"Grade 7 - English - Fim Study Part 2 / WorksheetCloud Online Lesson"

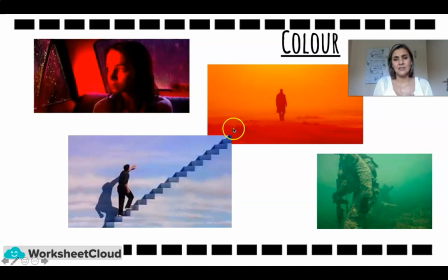This as well, the orange, green with army and war. I think sometimes they give it to us because it's easier to watch that. As hard as it is, it can sometimes give you a little bit of an easier feeling in which to take in the devastation of war.
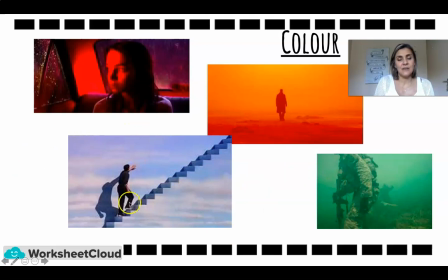And then I don't know if you recognize this photo from the Truman Show, sort of that peaceful calmness. He's finally come to finding the end of this world that he's been locked in. And so the use of the blue and the white. Right, so then we come to our camera shots.
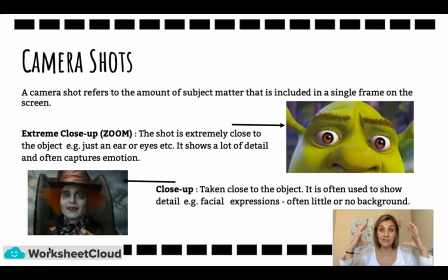And a camera shot refers to the amount of subject matter or object, the amount of the object or subject matter that's included in a single frame. So the first one we look at is the extreme close-up. That's when we zoom right in, as you can see with the picture of Shrek.
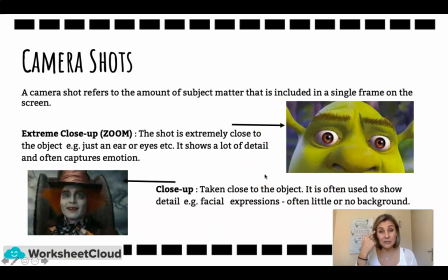Shows a lot of detail. So sometimes it'll just show an eye or an ear or the nose or mouth. In this situation, it's showing both his eyes. Often shows quite a bit of emotion. You can see sort of the worried lines here, the worry in his eyes.
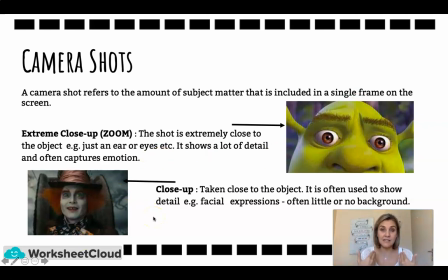And then you've got your close-up, which is also close. It does show a lot of detail in the face, but most of the face, and often little or no background. So obviously the first one is quite zoomed in, and then the second one a little bit less.
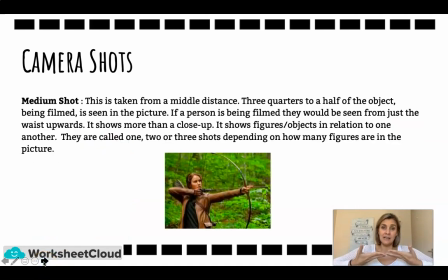Then we look at your medium shot. So it's taken sort of from the waist up at a middle distance, and so it shows more than a close-up. It shows the figures or objects in relation to one another in a scene, and so it's called a 1, 2, or 3 shot, depends how many figures.
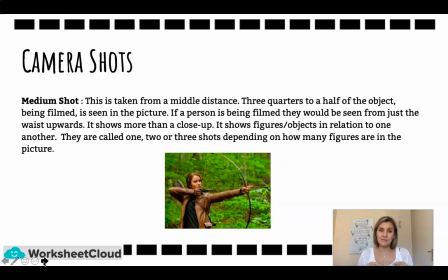This is a 1 shot, and it obviously gives us quite a bit of background from the waist up where she is. And obviously that's Katniss from the Hunger Games.
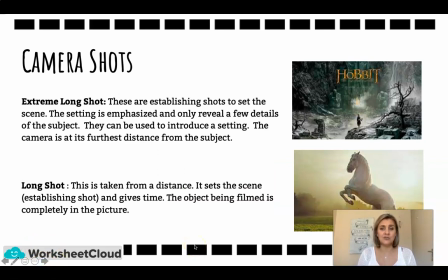Then we take a look at your extreme long shots and your long shots.
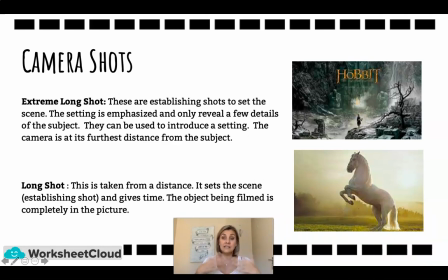So your extreme long shot, these are your establishing shots, so they set the scene. You get to see quite a bit of detail of where the subject is, but very little about the subject. So for instance, in this The Hobbit, we're not quite sure who that subject is.
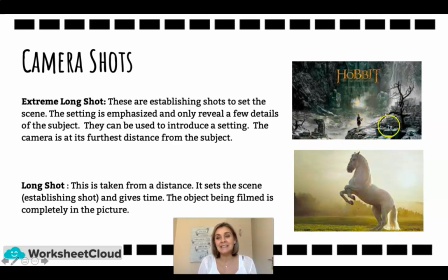Perhaps if you've watched the movie you will know, and but quite a bit of detail about where he is. And it's the furthest that the camera can be from the subject. And then your long shot, so also it gets the whole of the subject in the scene,
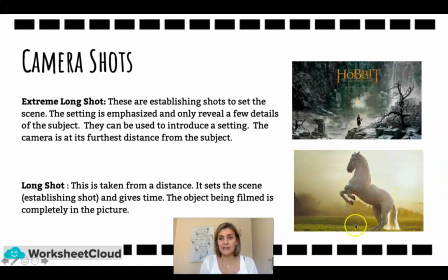but with quite a bit of background, so you can at least see where he is, but it's closer than this extreme long shot.
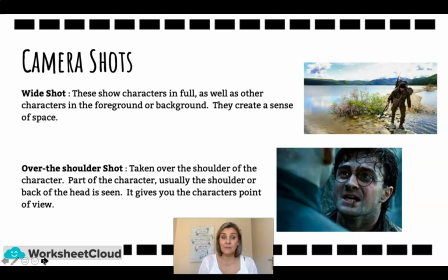And then we've got these two. We've got the wide shot. This shows the characters in full, but it does create a sense of space, so you can see where your character is. And then I love this one, over the shoulder. It's taken over the shoulder of a character, and almost like it gives you sort of like this insight into a scene.
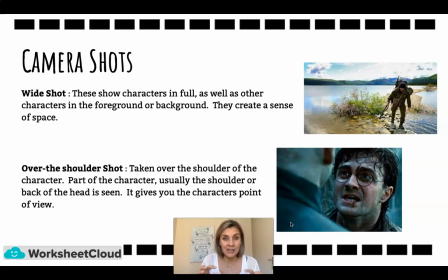So you're not really supposed to be there, but you're getting a bit of the detail, and you almost feel like you really are there, looking over the scene over the shoulder of somebody in the scene.
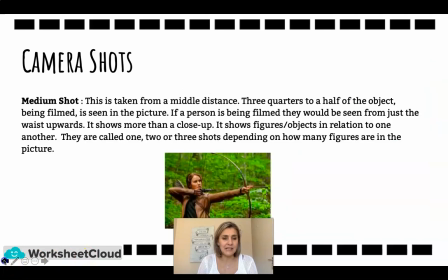So let's just recap quickly again before we take a look at some that you're going to try to identify.
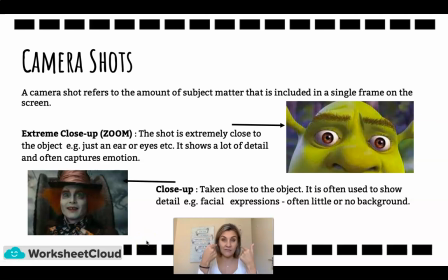So the extreme close-up, obviously the detail of a lot on a face or an object. And then the close-up is the whole of the face. You can still see expression and obviously very little background.
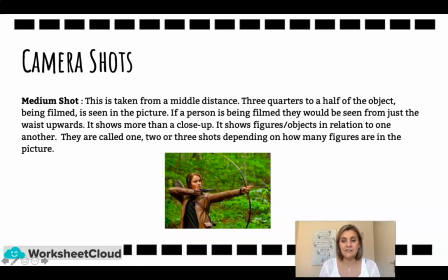Then we've got the medium shot, so taken from the middle distance. It's from the waist up. You get the person or the object in the scene with a whole lot of background, and obviously depends how many are in there. There's the 3, 2, or 1 shot, depending on the characters that are in the scene.
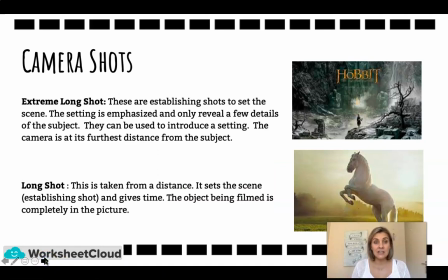And then you've got your extreme long shot, so it gives you the setting of the scene. There's quite a bit of the scene and very small detail of the subject. And then the long shot is taken from a distance as well. It does set the scene, so it can also be an establishing shot, and the subject is completely in the picture, but also with quite a bit of background.
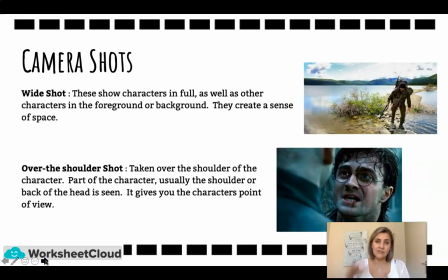Wide shot, you've got the characters in a scene.
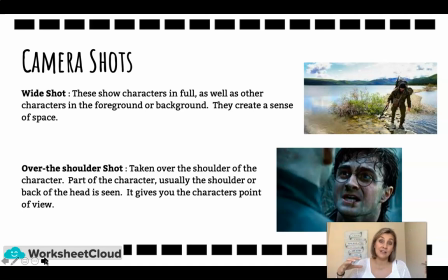It gives you a sense of space where the character is, and then over the shoulder, sort of you feel like you sort of looking into a scene that you're not meant to be a part of.
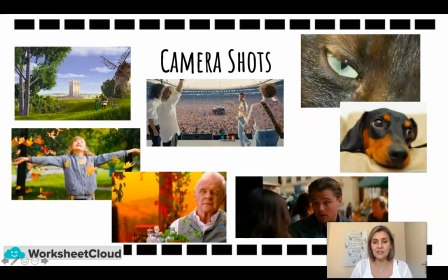So let's take a look at these. I want you to see if you can identify them. So pause the video at this stage, go look at each one of them, write what they are, and then we'll come back and go through it together.
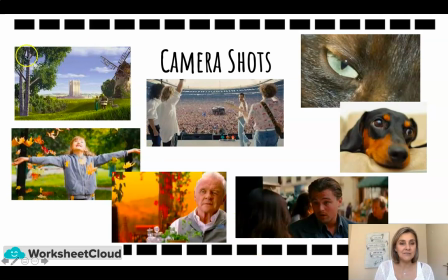Okay, so let's take a look. We've got, this is obviously your extreme long shot, so you've got quite a bit of the scene where it's taking place, and obviously your subjects are quite small. You've then got your medium shot, so that is from the waist up.
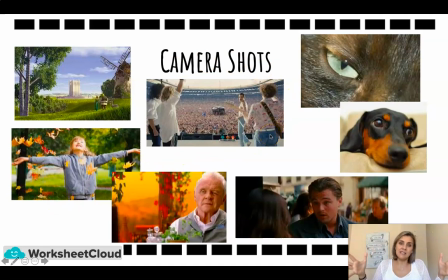You've got this wide scene, it sort of gives you a feeling of space where they're at, but it's also a bit of over the shoulder of one of the band members, and so it gives you a feeling like you can actually see what they're seeing. This one is your a close-up. It's not a zoom.
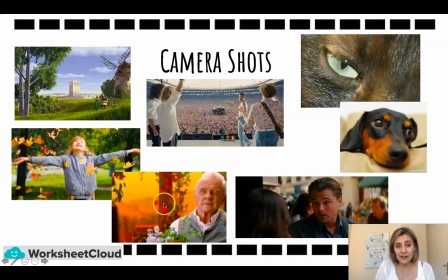You can see the whole of his face with a bit of background. You can see the details on his the face, the features, sort of the pull of the one eye. There's over the shoulder. You've sort of been privy to the scene, seeing what she's seeing. There's your close-up.
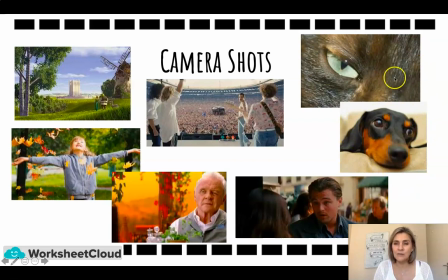You can see the whole face with a little bit of background, and then obviously your extreme close-up with just the detail of one eye and obviously the fur.
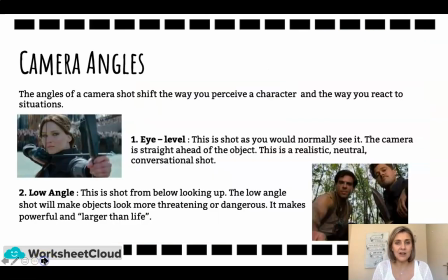Right, so let's move on now to camera angles.
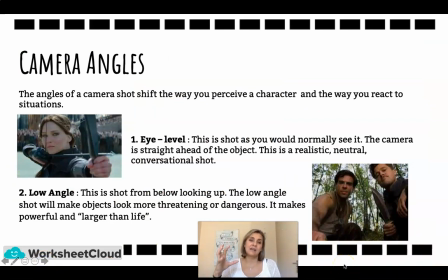And in this one, we're talking about the way that the camera shoots the shot is going to help you identify or perceive a character in a certain way. And that's a clever technique in film.
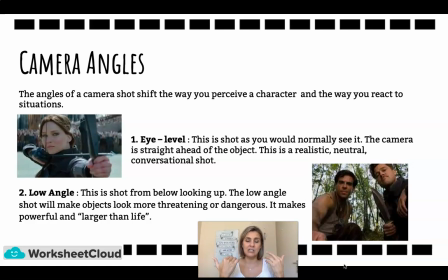So the first one is eye level, and that's just your basic shot. So it's as if you right in front of the character looking at her. It's just reality. It's a normal conversational kind of shot. The low angle one, I think it makes sense, taken from a low angle looking up,
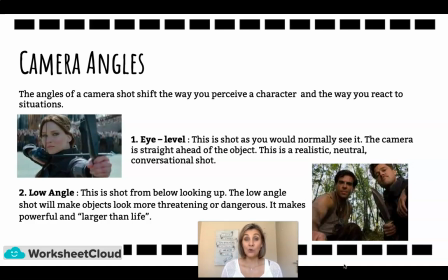so you make the characters look quite threatening and dangerous, or just larger than life, so they're sort of bigger than what is looking up at them. And then the last one that I'm going to look at is the high shot. It's taken from the above looking down, so it makes the figure or object seem small and vulnerable, or even in danger. So take a look here. We've got this man who's surrounded by police, so you sort of feel like you need to help him or intervene in some way. He's looking quite desperate. And then obviously this one as well, where he's about to lose the ring.
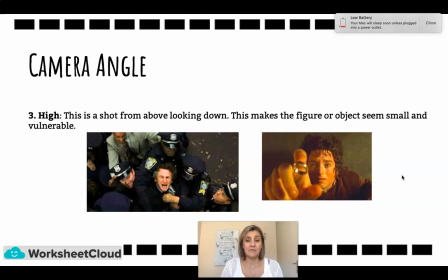You sort of feel his pain and wonder if he's going to get it or not. I just realized I had to plug in my device. I'm not sure if you saw that. So also just a good reminder to plug in your devices and make sure they're charged and ready.
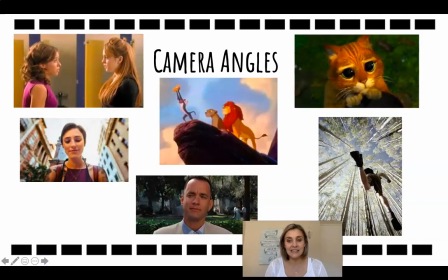Okay, let's take a look. So take a look at these different pictures and think about the camera angles. Is it at conversational level? Is it taken from high up, making the object or subject look vulnerable? Or is it taken from a low angle and making them look powerful or menacing?
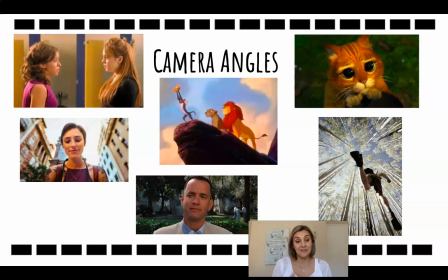So pause the camera, the video at this stage, and then we'll come back and go through it together. Okay, hope you're ready. So this one is your conversational one. If you were standing there, you'd all be at eye level.
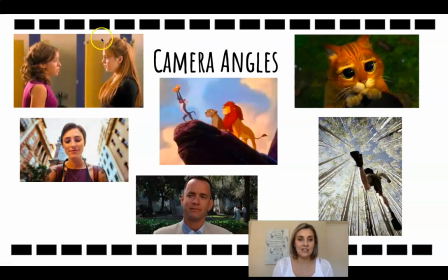It just shows reality. They're obviously having a conversation. This one is taken from a low angle looking up. The buildings are quite big. She's also the focal point. This one as well is taken from a low angle.
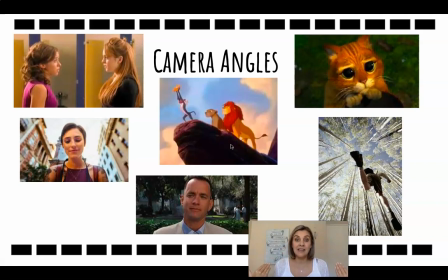So as if you were one of the crowd, in other words, the animals there, looking at this majestic scene about a new cub, the future king, Simba, gives sort of quite a regal or seriousness to the scene that you're partaking in this amazing
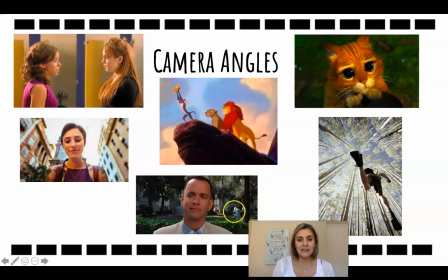new birth. This one is your conversational one, so it's just taken there at your straight shot. This one is taken from a low shot looking up, how tall the trees are, taken as if from the bottom of a runner.